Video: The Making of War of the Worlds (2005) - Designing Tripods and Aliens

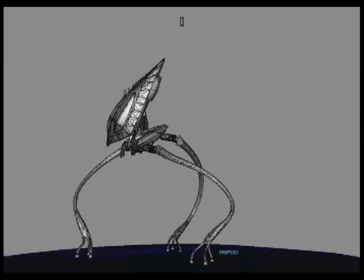270s
And that dichotomy gave me something to push off of and kind of, you know, shape the way the design went.
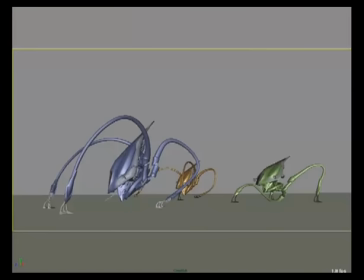277s
What we did is we took the animatic model and we started doing some development.
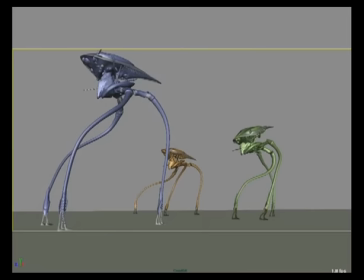282s
This is sort of putting the tripod through its paces, deciding what the range of motion would be,
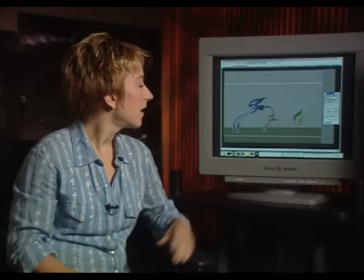288s
and really finding sort of the bookends for what Steven was looking for.
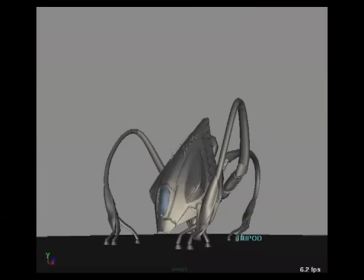293s
And you can see on the legs, we really had to decide how bendy they would be, you know, what started to look almost too animated and not heavy enough.
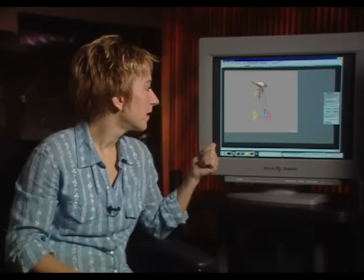302s
The next step is then to rig the character,
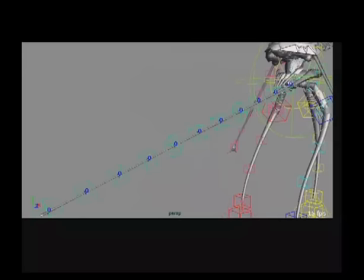305s
and what you see here is all of these colored controllers. the animators will move over time to animate.
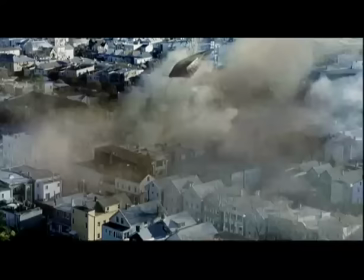312s
The animation on this is pretty important to give a sense of sort of amazement and danger and humbleness to these creatures.
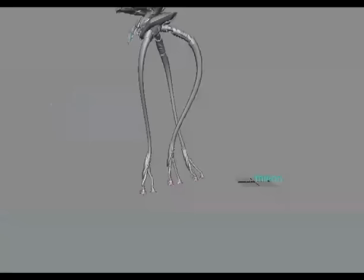320s
Like there's nothing you can do, they're there, they're in control. You know, that's pretty neat that that comes across in the film, and Randy's been really good at getting that in the animation and all. Yeah, this is actually the walk that Stephen really liked.
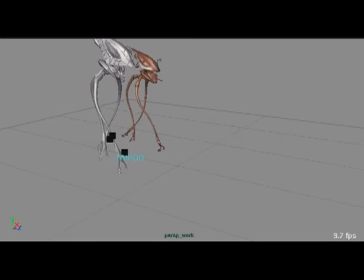332s
He felt that there was a sense of weight and heaviness to this and also a nice organic sort of fluid motion to it.
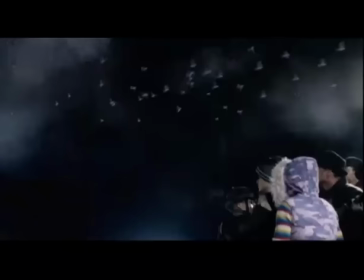341s
We did go a little more towards creature-like look. You know,
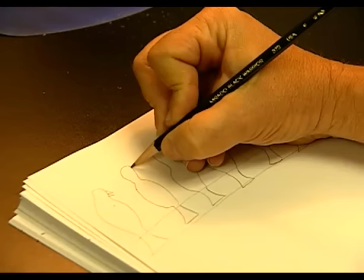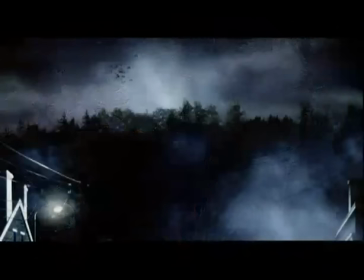354s
the birds, that was an idea that I heard from Steven, which I thought was wonderful that there was, you know, that all these birds kind of were following these war machines because they symbolized death and they were creating death. And so these black birds were almost like vultures, scavengers. and so they foreshadowed the images of death.
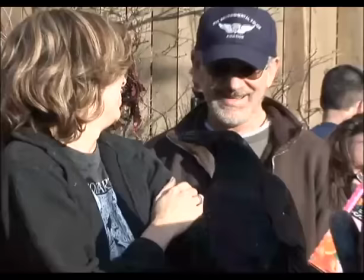369s
And I thought it was a wonderful way of doing all of that,
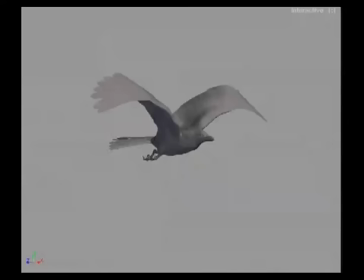372s
but yet still getting a sense of drama because you don't know if these birds are going to the danger or away from danger and whether you should follow or run away.
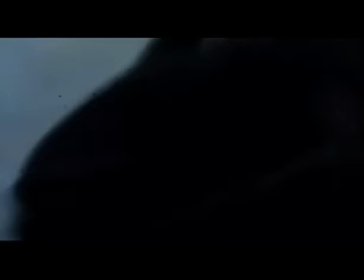379s
And it was just great because in an image, it sort of strikes fear in you without really knowing why, but you're reacting to it.
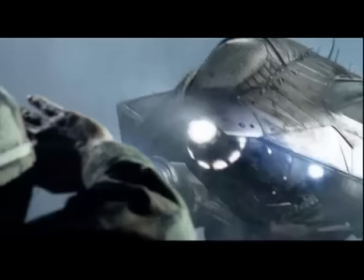387s Look at the goddamn birds!
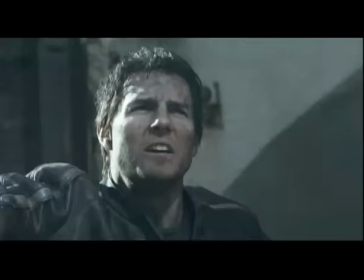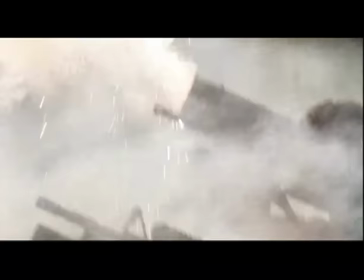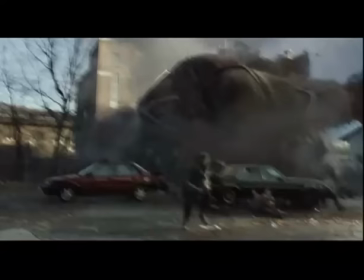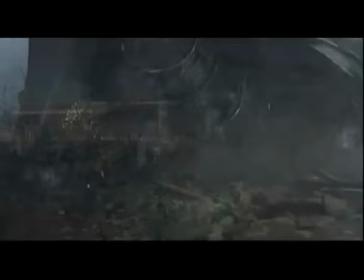The moment when the war machines actually die in the movie is one of those iconic images that I grew up with.
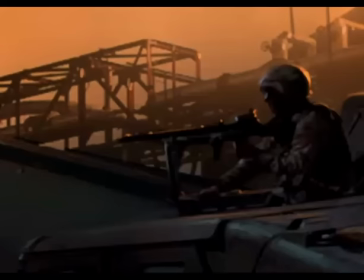417s
You know, I love seeing those things, and I think it's one of those wonderful images because it reinforces that you don't have to change our reality much to make it fantastic.
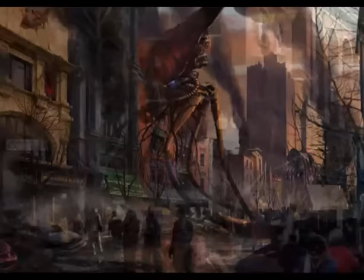425s
And by introducing these gigantic war machines, half crashed into a building, kind of automatically gives you a very stunning icon. And so, you know, there are many ways to do it, and of course, you know, I think it's always best to go with the simplest, which is to have the machine there, and then just,
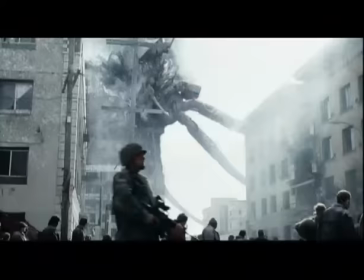439s
you know, treat it with real careful lighting, real careful staging.
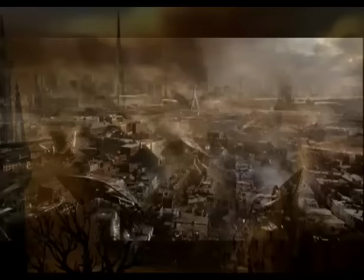441s
So it becomes a very surreal moment where you're seeing this very horrific thing, but Yet it was an image that gave hope, hope for humanity.
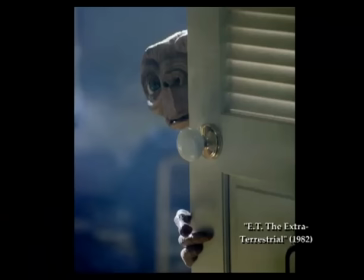452s
When we first started developing E.T., it was a much edgier, darker story that we were telling. And it actually evolved into something that was more benign. Well, Martians is not mentioned in my film because my aliens don't come from Mars. Our aliens come probably from as far away as E.T. came from,
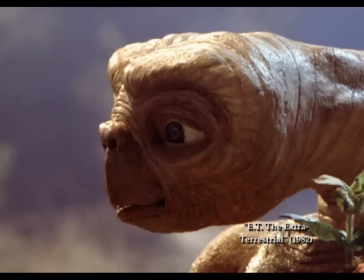471s
except they came from a darker part, a darker part of the universe, whereas E.T. came from a rather benevolent planet.
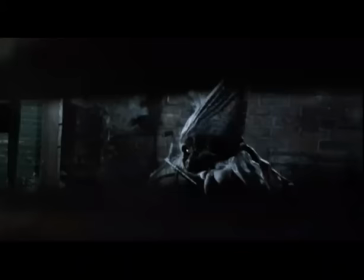478s
The aliens have gone rogue, you know? They're rogue alien. It's E.T., man, but he's gone bad, you know?
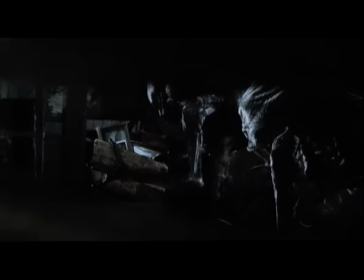485s
E.T.'s gone bad. He's rogue. You know, I don't try to psychoanalyze what is on the aliens'
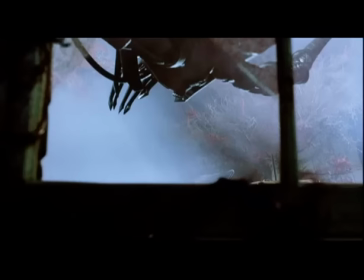492s
minds except that they're bent on our total extermination.
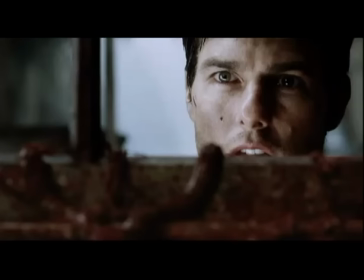499s
They just want to eliminate us from existence and they probably have plans for our planet themselves. But we don't go into what's their motivation.
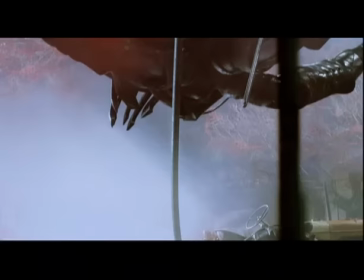507s
We just basically experience the result of these nefarious plans to supplant us with themselves.
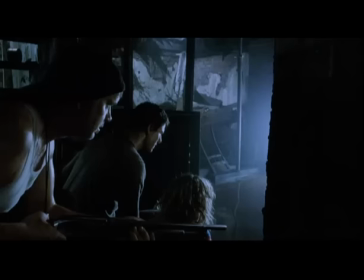516s
They're malevolent. You do not want to run into these aliens.